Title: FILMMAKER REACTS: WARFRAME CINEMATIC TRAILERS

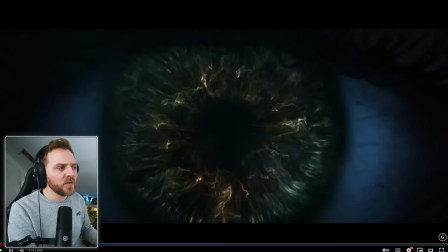757s
then the the bassy tones kicked in actually that brings me to my first thought let me just quickly go back to the opening frame did you have was
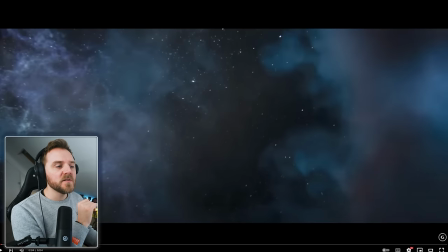766s
it music or was it nothing but foley oh interesting it's nothing but foley see that is another way to how to instantly draw in your viewers it's just rather than being soundtrack immediately coming in Star Wars you use the soundtrack because it's a very iconic thing but with this they use sound effects of space
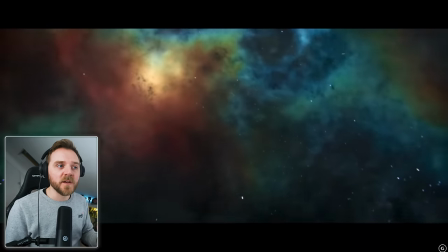787s
really draw you in and it does draw you in because all you're doing is listening to that bassy tones
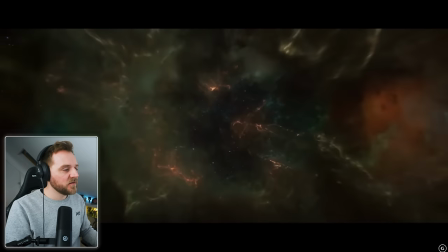795s
you know mix that with that and the water sound it was a fantastic little mix isn't it
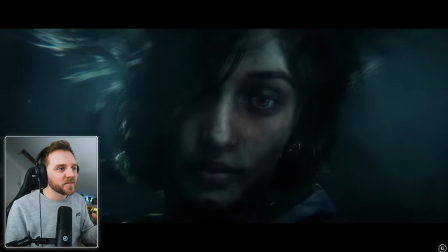805s
just listening and the bass
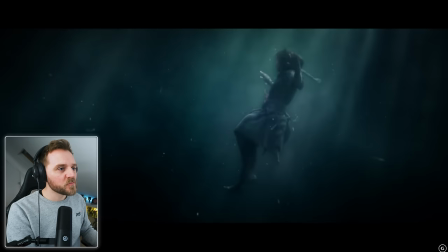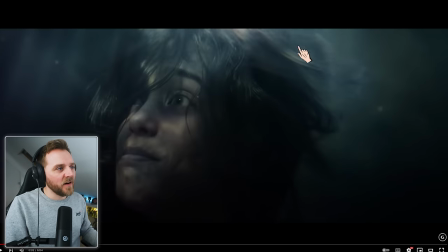812s
look at this just look at this This lighting, it sets the tone immediately. If it's very bright, I know it'd be quite fluffy sort of franchise or at least a cinematic, but it wasn't. Look at the blacks. They're dark. I can barely see the face. But yeah, here we go.
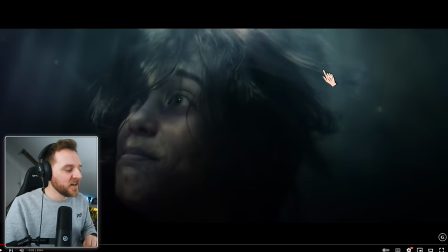831s
Got a little catchment in her eyes because they want you to look at her eyes. Yeah, it's just beautifully done. Obviously, the water is dark, but it really did set the tone. If you've ever seen like a Mission Impossible or an action film and they're underwater it had a very different vibe from this underwater
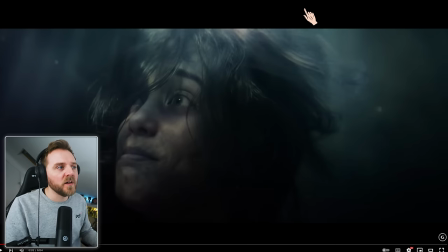846s
i understood what sort of universal dark tones that they want to tell with this by the lighting alone beautiful
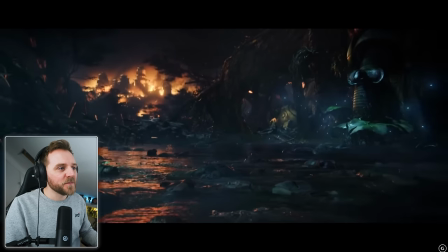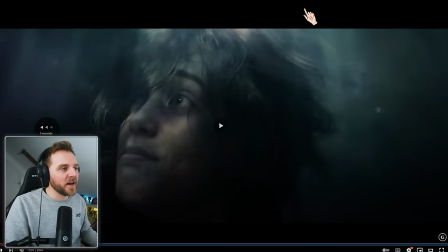860s
really nice camera movements there let's go back into it okay so we're
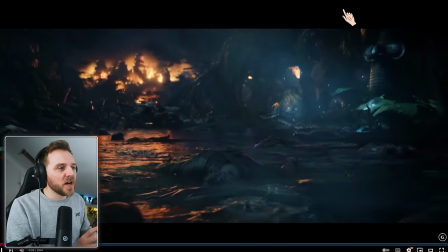865s
pretty much static here she sent a frame she comes up the camera is tracking
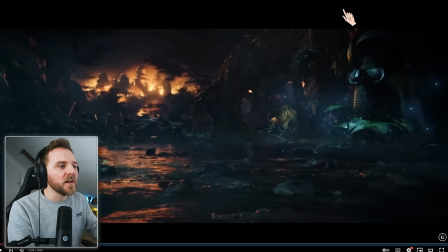869s
backwards i mean this case very fast dollying backwards and what i love about it is they're doing it to again it's another establishing shot you don't kind of realize it at the time but you're like okay where the hell are we but then as the
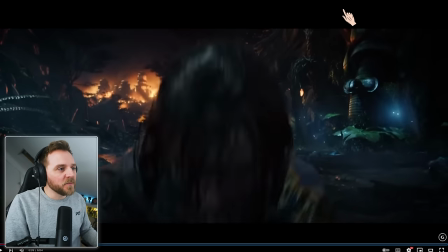882s
camera's coming back boom she comes up into frame but
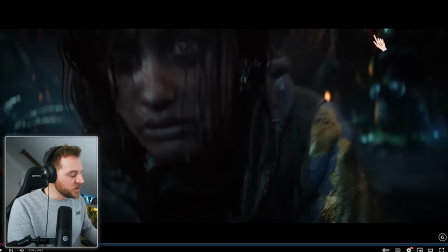887s
what i love about is the kinetic energy of it as well she continues to come forward as the camera goes backwards and it gives
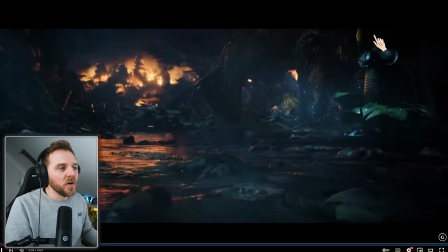895s
her momentum as she comes out the water more than oomph on screen watch
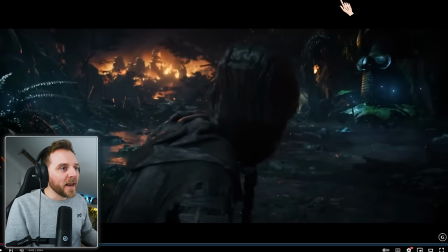902s
and it made it look more it made it look more you know like she's in more panic because the camera was letting us do that then the camera done a
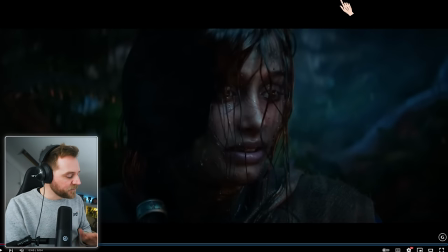911s
slow track a stop sorry and then it sort of goes rounder let you just check out that motion even there's a little pull
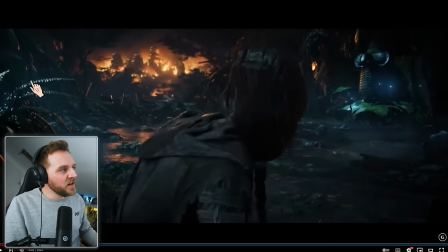919s
focus as well I just noticed it on the outer rim here let's
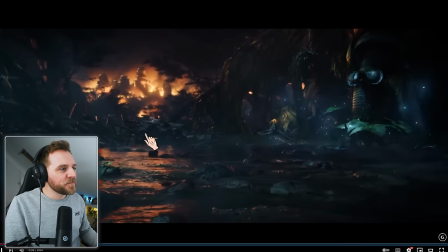924s
go back five again watch it okay so on that you can
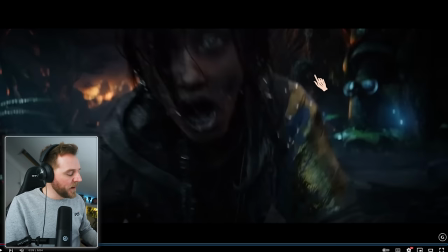929s
see there's almost like a bokeh shift off from the background to here where it the camera
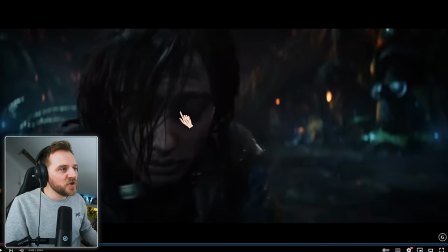933s
lens pulls focus she is here she is sharp look at this the bokeh yes means it's out of depth so obviously
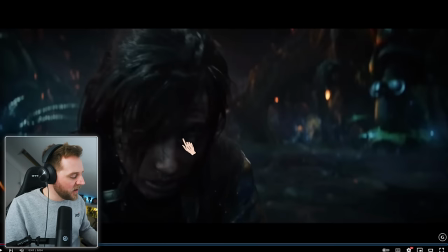943s
when we're looking at our depth and the distance within the frame it's all about her and then when she turns then let the
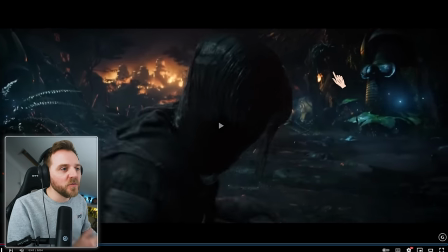948s
camera then go sharp because they want us to go where she is going
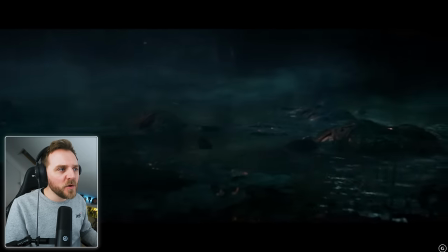952s
got a camera it's always moving really has
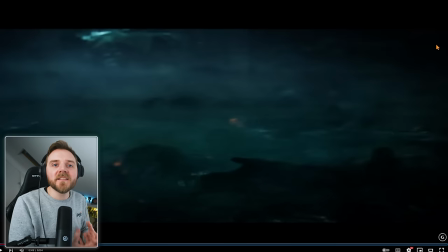959s
that hollywood that movie feel or filmic cinematic feel and cinema is
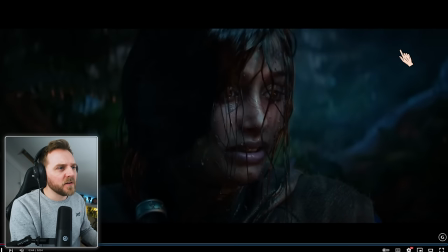964s
movement let me just quickly go back look at her eyes look at this this lighting
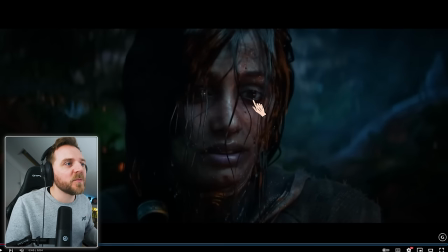970s
lovely overhead lighting still getting light beams in her eyes because that's where we want to look on screen camera's doing like an orbiting shot
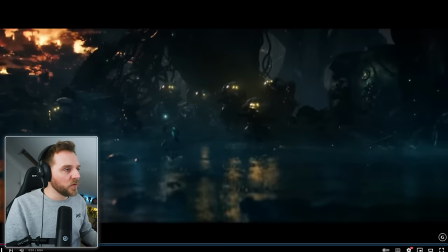980s
and because she's moving in the same direction as the camera's going it looks more like this kinetic a kinetic look to it
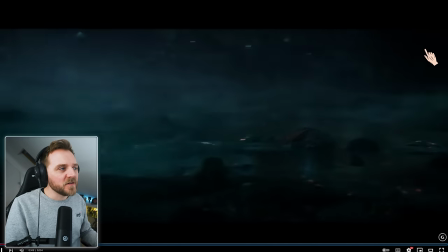987s
she's surveying the grounds